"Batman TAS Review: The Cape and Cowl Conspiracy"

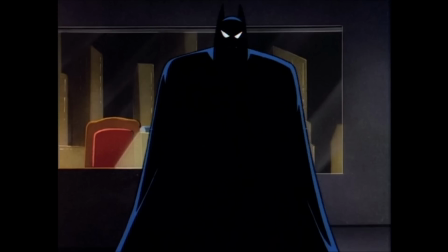0:18 The cape and cowl, probably the most iconic piece of Batman's wardrobe. It's what makes his silhouette instantly recognizable and strikes terror into the hearts of criminals everywhere.
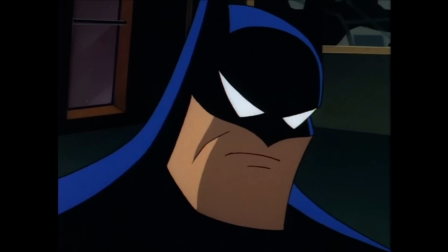0:28 Despite its legendary status, I'd have never thought to make an entire episode centered on it. The cape and cowl conspiracy doesn't even focus on the notion of Batman's secret identity.
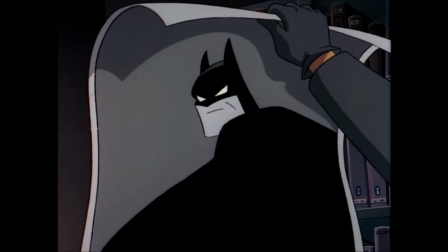0:37 It makes the physical cape and cowl the most important element in the story. That's not to say this episode doesn't have a consistent thematic motif.
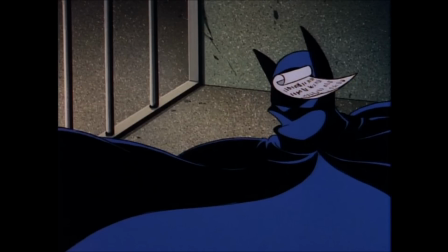0:44 The cape and cowl represents Batman's mastery of disguise, which is a tool that can be used to actively catch criminals, not just to safeguard his identity.
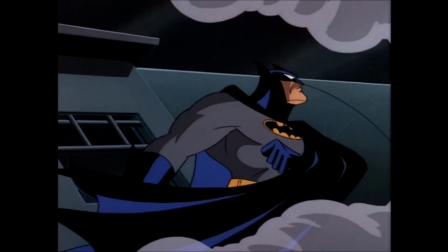0:51 This is an important distinction because a story meant to focus on Batman's persona would probably use the Bruce Wayne persona to provide a contrast and a more interesting exploration of how Bruce views himself,
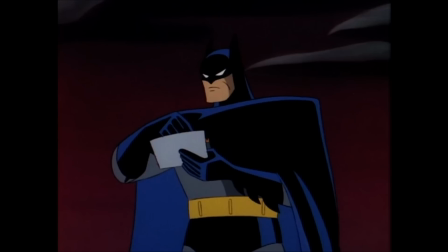1:01 very much like what was done in the last episode, Perchance to Dream. Here, however, Batman is tackling a case that can't be completely resolved with brute force,
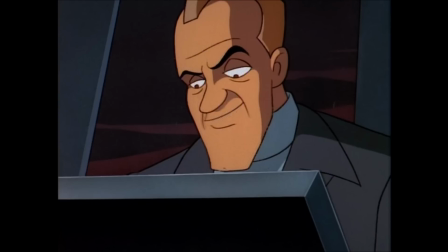1:09 and must use his intellectual skills to catch Wormwood, a criminal who uses death traps to obtain sensitive information from his targets.
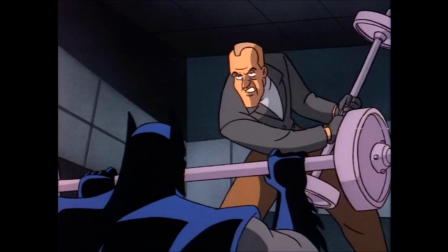1:16 I say completely resolved because, of course, there is a fistfight at the end of the episode, but more on that later.
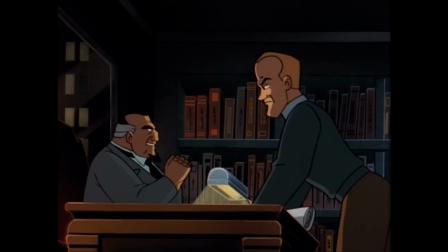1:22 Wormwood is commissioned by a con man who calls himself the Baron to get Batman's cape and cowl with the condition that he'll only tell
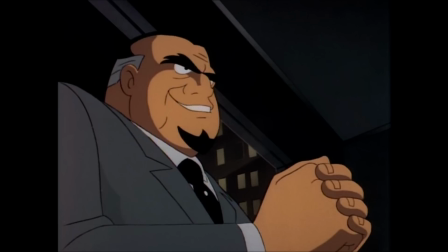1:28 Wormwood what he plans to do with them if Wormwood spills how he kept stolen bearer bonds from the International Relief Consortium and to whom he will sell them.
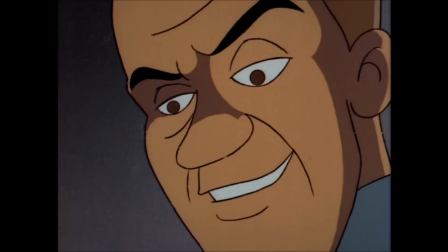1:35 If one does not call the ending, the viewer is given an effective understanding of why Wormwood can let go of his curiosity towards the Baron's request.
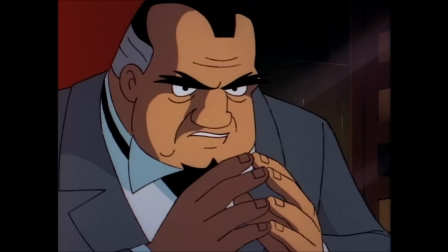1:42 I mean, it's not like he has to know who Batman really is, he just wants some of Batman's clothing.
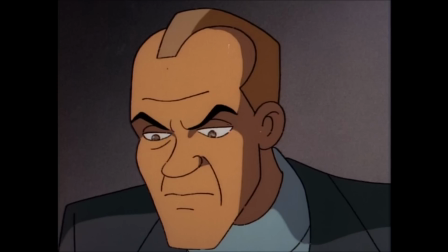1:47 It's an interesting commentary on how most people by nature, especially someone as intellectually arrogant as Wormwood,
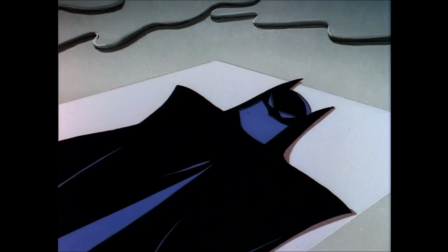1:53 desire to get at the truth, in this case over something that is designed to cover someone's face and keep the truth from the public.
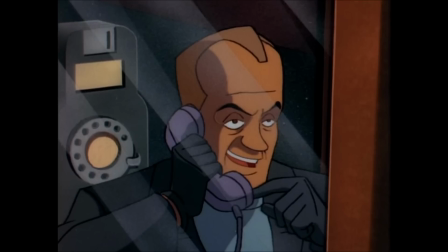1:59 The synergy between Batman and Wormwood is treated like a battle of wits on steroids,
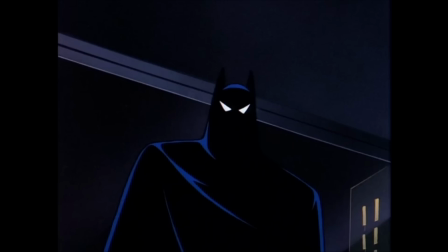2:04 as they continually top each other until Batman plays his final hand and reveals that he has been in control the entire time.
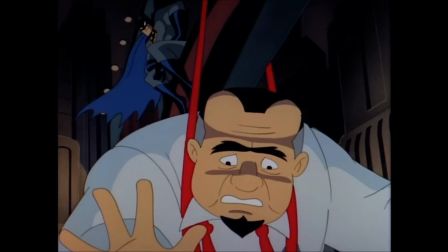2:11 The scene before Wormwood and the Baron have their first meeting, in which Batman interrogates the Baron,
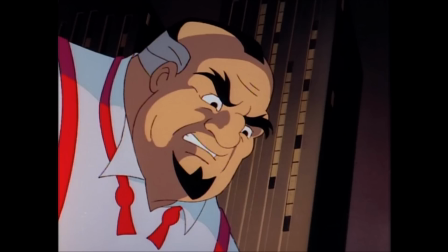2:15 works to subvert expectations so the viewer suspects that the reason the Baron wants the cowl is for revenge on Batman for humiliating him.
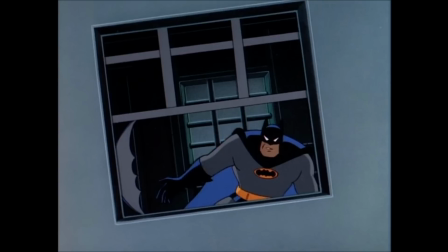2:23 The sequences in which Batman escapes Wormwood's death traps have a similar purpose in that Batman is making Wormwood believe that the battle between them is limited to the effectiveness of the death trap, when in reality,
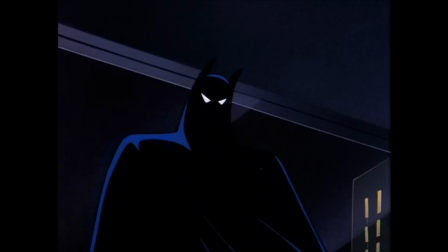2:34 Batman has been playing Wormwood by disguising himself as the Baron in the hopes of getting Wormwood to incriminate himself in regards to the bonds.
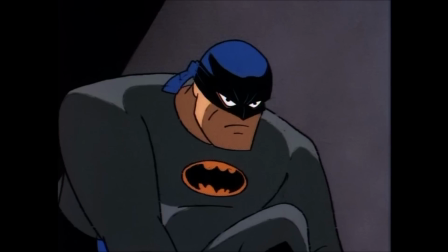2:41 Batman revealing this to Wormwood is strangely foreshadowed when Batman finally succumbs to the Wax Museum trap and gives up his cowl, only to have another mask underneath.
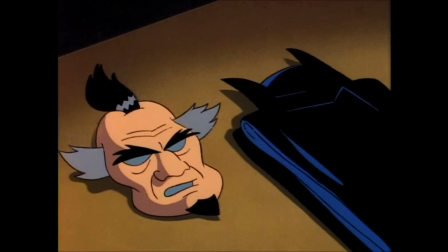2:50 A disguise within a disguise, just like Batman disguising himself as the Baron.
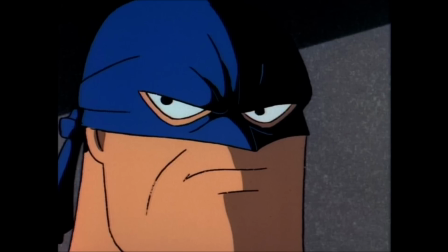2:55 That being said, it is pretty funny when Batman does two exasperated growls after relinquishing his cowl and finding that Wormwood is gone.
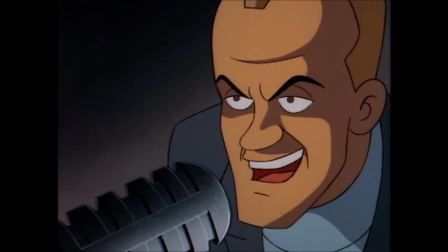3:03 Maybe he was just trying to give Wormwood a false sense of security and dupe him into thinking he's won, but it's just kind of silly.
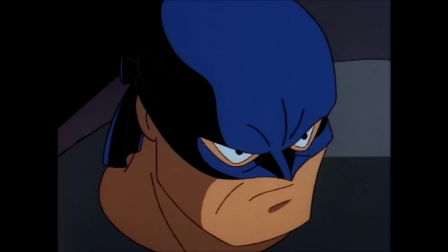3:09 The second mask does make Batman look more pissed off than usual now that I look at it.
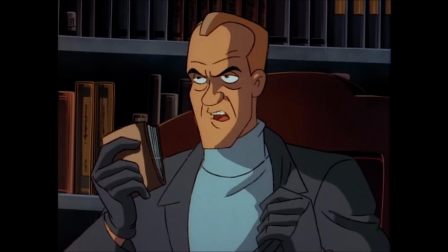3:14 Anyways, it's also strange why Wormwood isn't suspicious as to why the Baron would want to know about the bonds, and especially why he'd want to know who commissioned their theft.
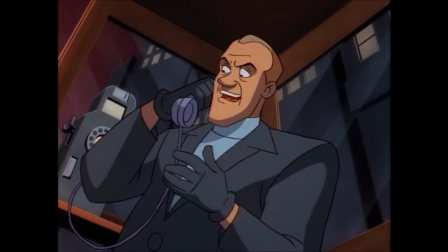3:23 The only reason I can figure is that Wormwood was too caught up in his curiosity over the cowl request that he didn't bother to question the Baron's nosing around about past crimes,
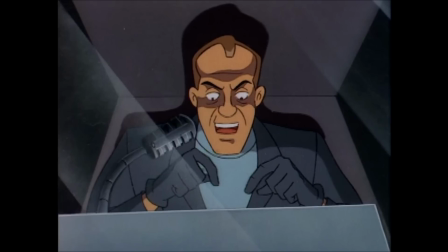3:31 but this oversight slightly undercuts his intellect.
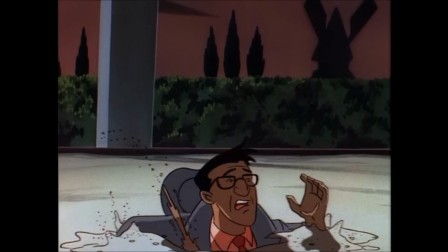3:35 My final complaint on the narrative level is that much of this intrigue is most effective on first viewing, so repeat viewings won't be frequent here.
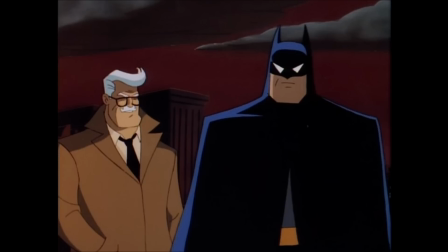3:43 Many great mystery stories, or stories that revolve around a big reveal, usually have various moving parts that come together to form a cohesive whole.
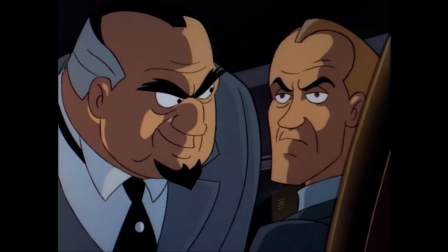3:50 This episode is quite simple in comparison to more dense episodes the series has to offer,
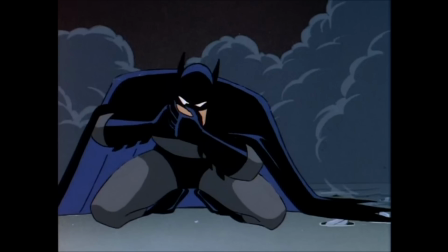3:55 such as Second Chance, or even POV, but is up to par as a standalone story.
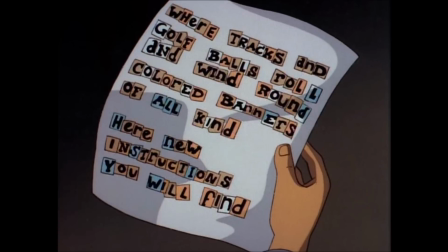4:00 The Cape and Cowl conspiracy deliberately plays with many of the more traditional elements of Batman's mythos.
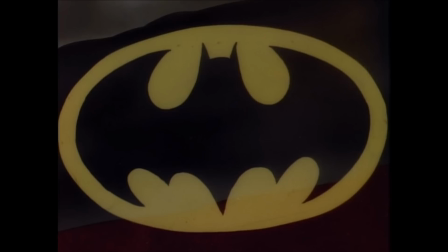4:05 I never even realized until now that the bat signal has never been used before this episode because Gordon just set it up, and it looks pretty glorious.
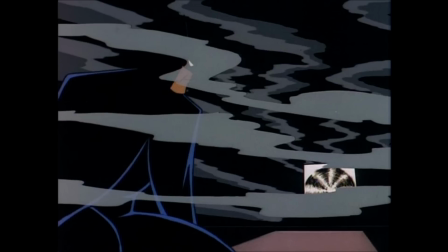4:14 Obviously, the death traps are very much a throwback to Batman 66, and though Wormwood is a decent antagonist for this version of Batman, I get the feeling he'd be much more at home in that series.